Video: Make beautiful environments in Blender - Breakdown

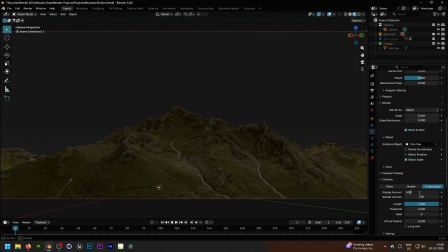248s
In children tab, use interpolate it and increase the display and render amount. And I also increase the hair length to 4 meter to 9 meter.
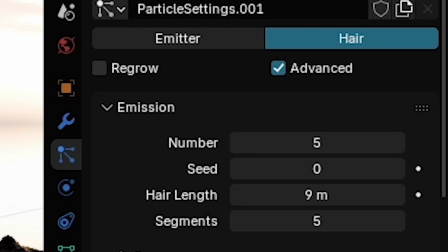255s
Don't use a regular number in emission cause it will make your PC smoke.
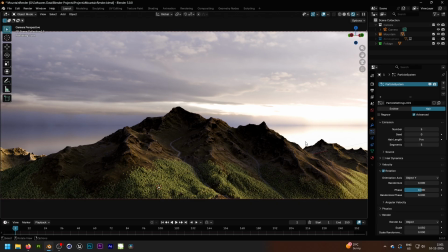259s
And once you're happy with your trees, then it's great because your scene is 90% done.
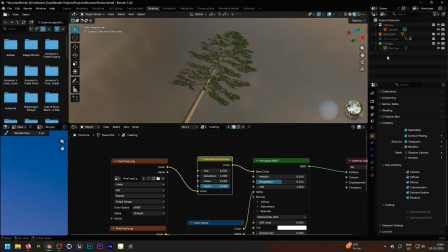264s
Quick thing I did is adding a saturation value node to make the trees little dark cause it was looking too shiny.
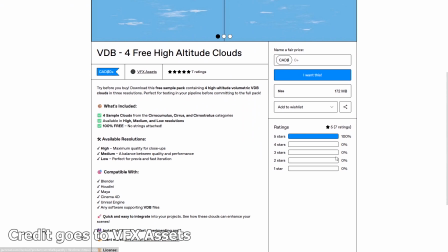270s
Now it's time to add some clouds. I use VDB clouds here cause it will make the scene more realistic.
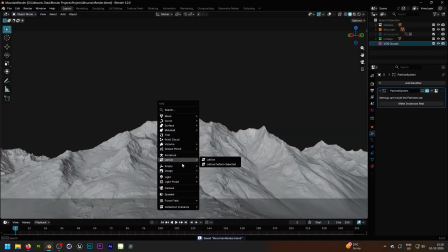275s
You can download VDB clouds from link in the description. It's completely free. Simply right click on the viewport, volume, then import open VDB.
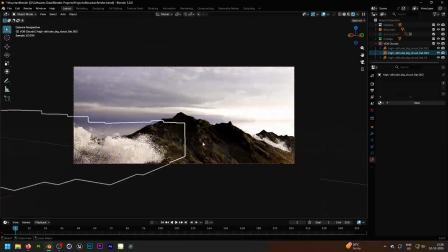283s
Now this took me a lot of time to fit it perfectly, like an hour or so. After I was happy with the clouds, now it's time to animate the scene.
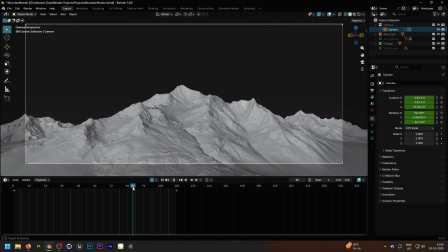290s
Putting keyframe on camera in start and in the end. Putting a noise modifier to make it more handheld.
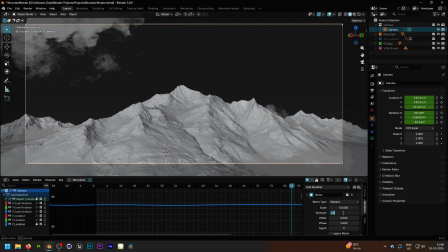296s
Increase the scale and decrease the strength will work well.
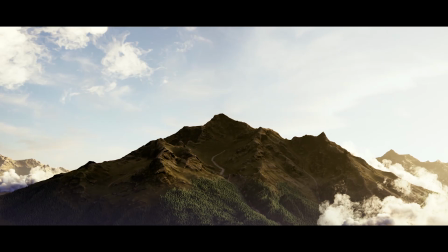298s
Now, after 30 hours of rendering and collaborating little bit in DaVinci Resolve, I know it's not perfect, but I'm pretty happy with it. I learned a lot of techniques from it, and I hope you also learned something. You can subscribe to the channel if you like my content.
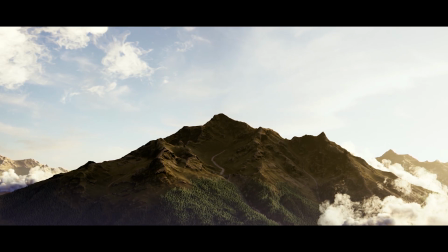312s
I truly appreciate you watched this video till the end. So thank you so much. And I'm also going to try some new things on this channel. You just gotta wait. As of now, that's it. Thank you for watching.